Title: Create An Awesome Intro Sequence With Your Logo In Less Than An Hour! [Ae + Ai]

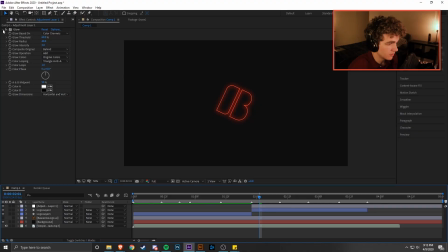1972s
So now that we have that all set up and ready to go, we've got glow on our composition. We're gonna go ahead and actually just cut it off at the same time that our logo layer cuts off. So that way we don't have to worry about glow accidentally being added on to everything else that we have after this portion of the composition.
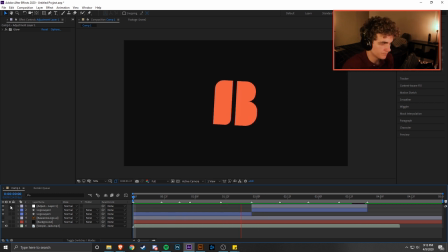1989s
So right now you can go through here, watch it again, and it's just a completely different visual style. It's not too different to where it's completely jarring to whoever's watching it, but it's enough to get their attention. So now what we're gonna do is go ahead and make this transition a little bit easier.
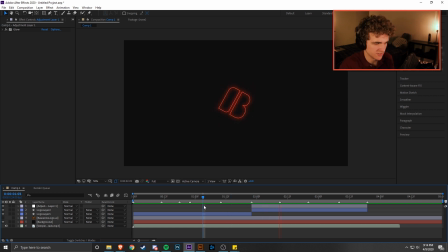2009s
Right now it's kind of a jarring transition to just have all of a sudden it goes from fill to not fill. So what we're gonna do is make this flicker a little bit. This filled layer, we're gonna make it flicker. So we're gonna hit T for opacity for whatever reason that they decided to have that be the hotkey.
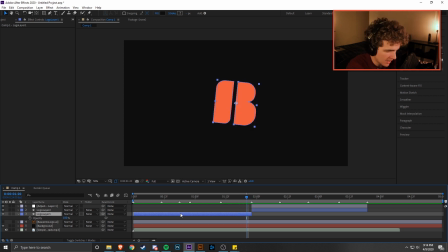2027s
And we're gonna go ahead and move back 5 or 6 frames. We're gonna add an opacity keyframe at 100 there. Should automatically be set to 100 because that's how you know that you can actually see your layers if it's at 100. It's the same opacity as all the other programs, works the same way. So we're gonna start at that keyframe.
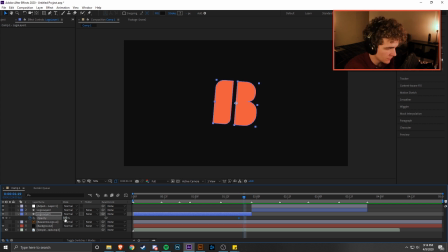2044s
We're gonna move 2 frames. We're gonna change it to 0. We're gonna move 1 frame, change it back to 100, 1 frame back to 0, and back to 100 on the very last frame. So now when we go through, it's a much more seamless transition. You're already set up to be thinking that it's gonna go to outlined, and then it's just a lot smoother.
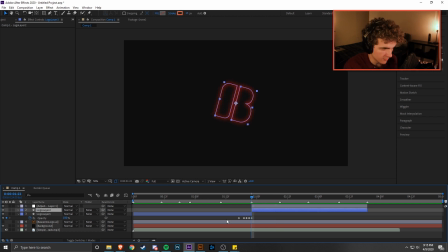2069s
So Now that we have all the transitions set up and everything ready to go, we can go ahead and add those extra assets that were floating around this logo. And the way we're going to do that is we're going to duplicate this layer by hitting Control or Command D. It just duplicates it.
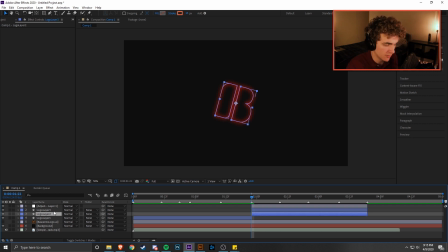2086s
And we want the one that's underneath this logo layer 3 now. So we want to work on logo layer 2 still. And we're going to go ahead and expand the layer. We're going to hit this little arrow icon.
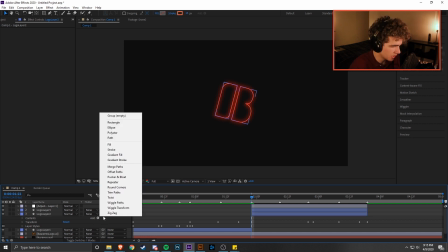2098s
We're going to hit Add. And we're going to hit trim paths. And trim paths is essentially what lets you make the stroke come to life on any given shape in After Effects. So what it does is it takes any line that you have and it gives you a percentage to work with. So if you start at 0 and then you have the ending percentage at 100, then it goes from being completely not, like the line's not there at all, and then once it gets closer to 100, it's slowly filling in that line, and it's like it's drawing it on the screen for you. It's very useful effect to use.
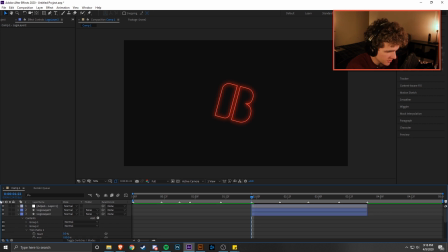2135s
There's lots of different ways you can use it. So we can see that right now I'm actually going to turn off the preview for layer 3 so that we can see this layer a bit better. And you can see that right now the end is set to 100. The naming in After Effects is very redundant and does not make a lot of sense.
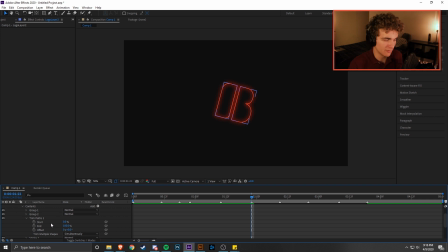2151s
Right now there's this thing called start and end, which is 100. So you would think that right now, okay, the starting value is of 0 and the ending value is 100. That's not the best way to think about it. Right now, actually, if I just drag end down to 0, it's gone. If I drag it up and I make it 31, it's 31% of the way filled in.
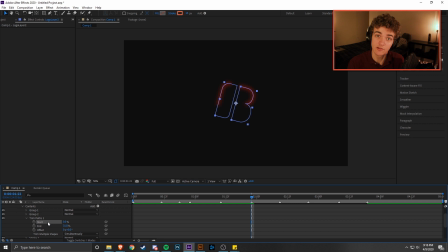2172s
You can mix these two up and make some very dynamic looking effects, which we're going to do, but it's just don't get too caught up in the names, that's all. So what we want to have it start off with is it being completely not filled. So I'm going to go ahead and add a keyframe at end of 0. So that's going to add to a little keyframe there.
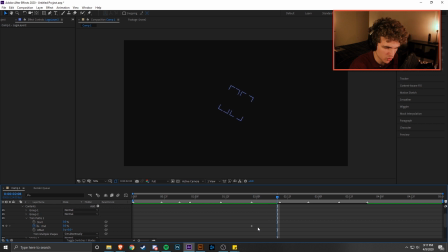2190s
I'm going to go ahead and move ahead 20 or so keyframes. Let me count that out real quick. And now that we're ahead 20 keyframes, that's a pretty solid number for most short movements and things in 24 frames per second. We're going to go ahead and change that end value to any number in between
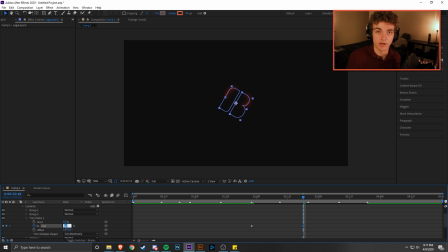2210s
30 and 80, something like that. We just don't want it to be completely filled in or it'll start to look a little strange. So I'm gonna make this one 64 just for fun.